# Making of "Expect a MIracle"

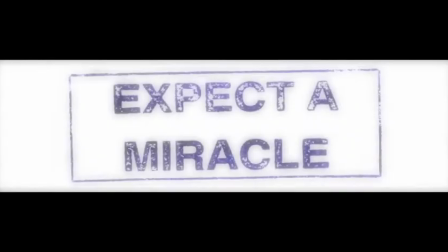0:00 Hi, I'm Ian Davidson and I'm the director, producer, cameraman and editor of Expect a Miracle.
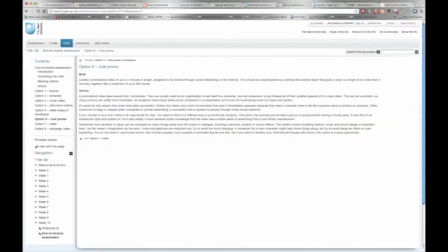0:05 I chose viral promo brief as it would be an interesting challenge. Discussing the project with friends, we hit upon the idea of the everyday miracles that we forget.
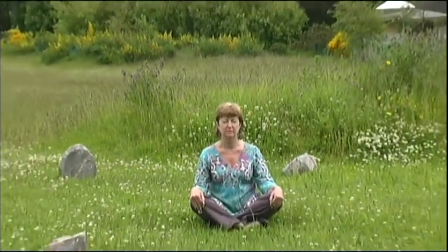0:13 The key concept was to use camera movement to show the person and then reveal their miracle. I also created a website to provide background on the stories.
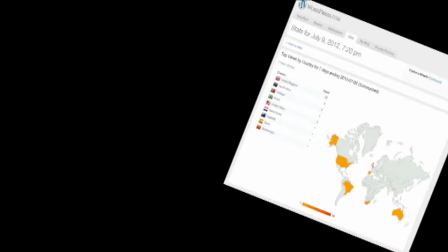0:21 I chose to work alone as it allowed me to be flexible around time, especially important with our weather and outdoor locations.
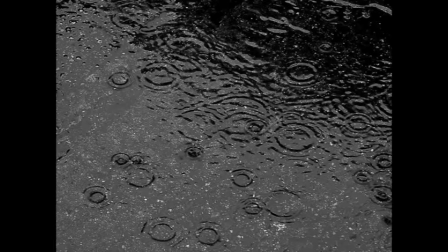0:27 A music soundtrack meant there was no dialogue to record. Ten people offered to appear in the film.
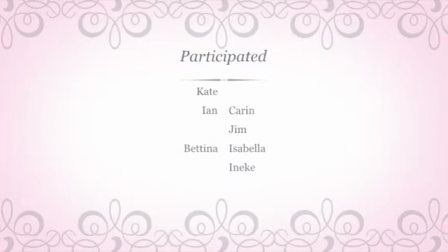0:33 I couldn't use two of them as they involved people abroad or deceased. Two filming sessions were cancelled due to the weather.
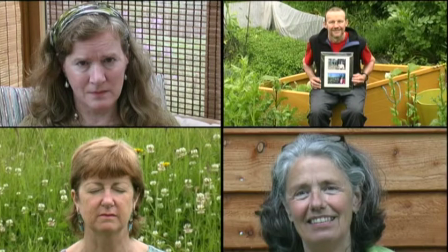0:39 I scheduled four people for the third session and had one person in reserve who I used when someone forgot their appointment.
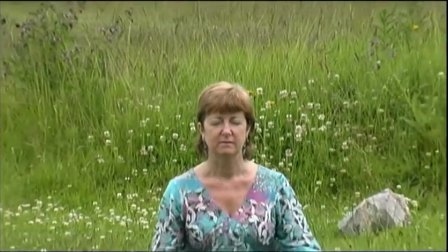0:46 I knew all the locations except the stone circle which I visited in advance to check for problems.
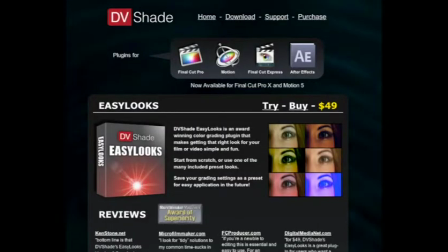0:52 I had planned for a zero budget but I wasn't able to get the look I wanted so I bought a grading package as one of the presets was close to what I wanted.
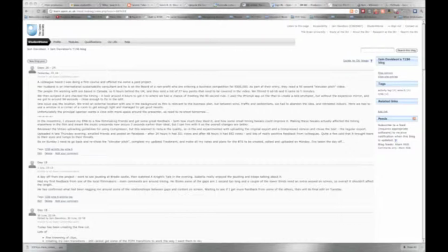1:00 I used the OU blog system to log my activity, which was useful in producing this film.
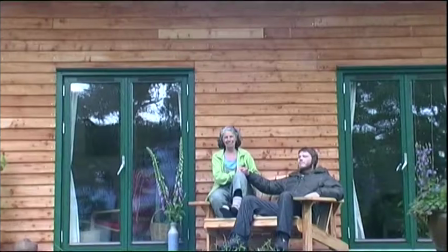1:05 I used a Canon XM1 in 16-9 ratio as I needed it in the new home scene to get as much width as possible.
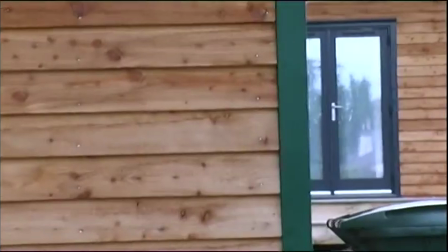1:12 Key shots were all tripod mounted, then I tried some handheld shots such as tracking the front of the house.
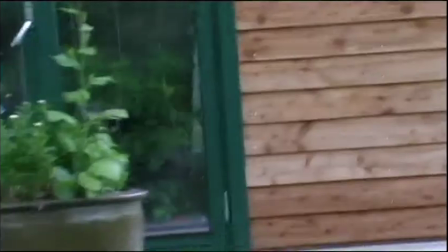1:17 I couldn't get a smooth tape due to the rough ground but it was useful to try. The camera manual suggested using AWB for the mode I was using and this worked well.
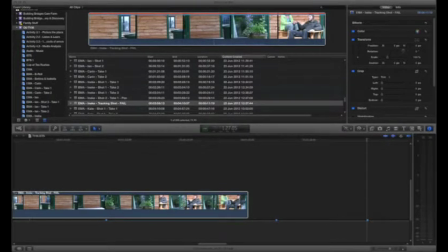1:26 I did the edit in Final Cut Pro X.
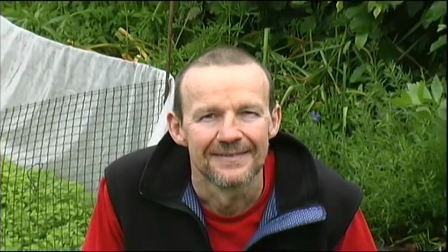1:29 The original concept was for a number of 10 second shots but testing this before shooting began I realised the pacing was wrong so I used longer shots with slower zooms.
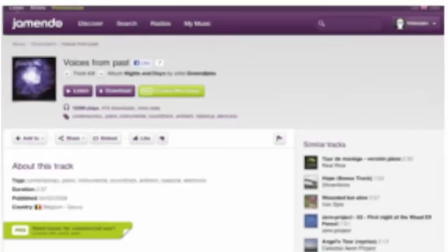1:38 Finding the music was key and I spent several hours on Gemendo before finding Voices from the Past by Green D. John.
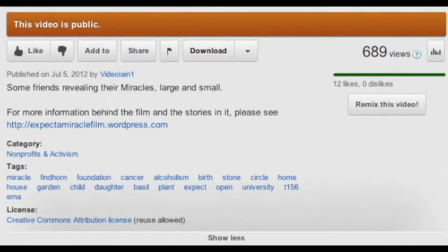1:45 The CC film license is the same as the music's. 24 hours after posting the film had over 300 views.
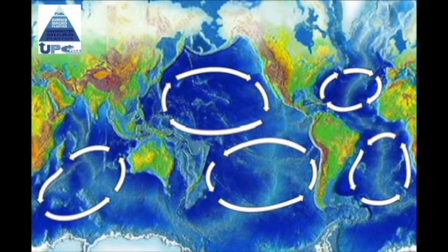1:52 Three days later 600 views and it's still climbing. Based on the fine cut, I have been asked to produce a professional 90-second elevator pitch for a business competition.
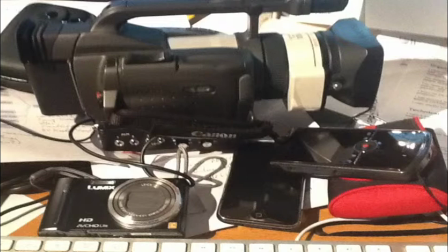2:01 Lessons I've learnt is always have a backup plan, you never know when you're going to need it.
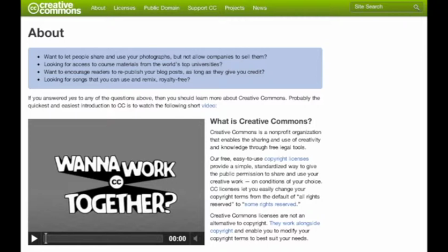2:05 Creative Commons movement is a huge asset, I discovered lots of music and sound effects that I never knew existed, and for a bigger project I will need to work with a crew.
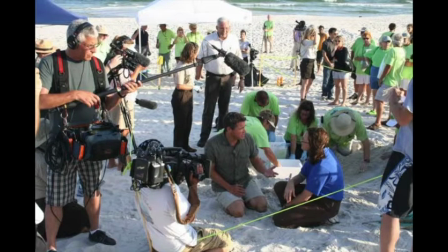2:14 In conclusion, I thoroughly enjoyed the course and I learned a huge amount from both the material and other participants.
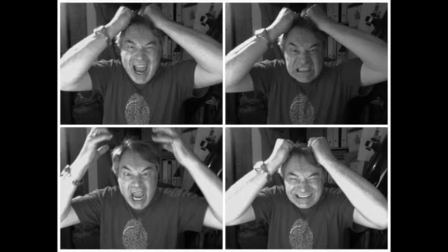2:20 I also developed a more critical eye to the quality of my work and I'm looking forward to my next project.
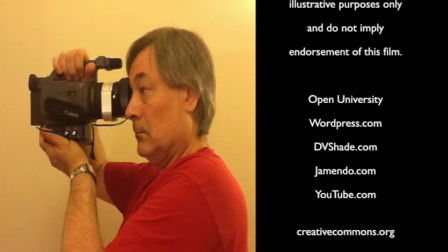2:25 I still have a lot to learn about filmmaking however T156 has been a giant step in developing my skills.
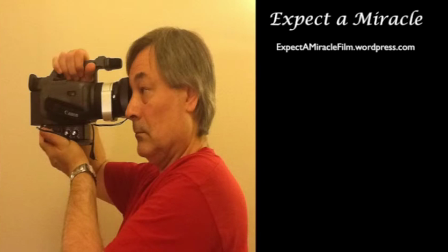2:31 Thank you.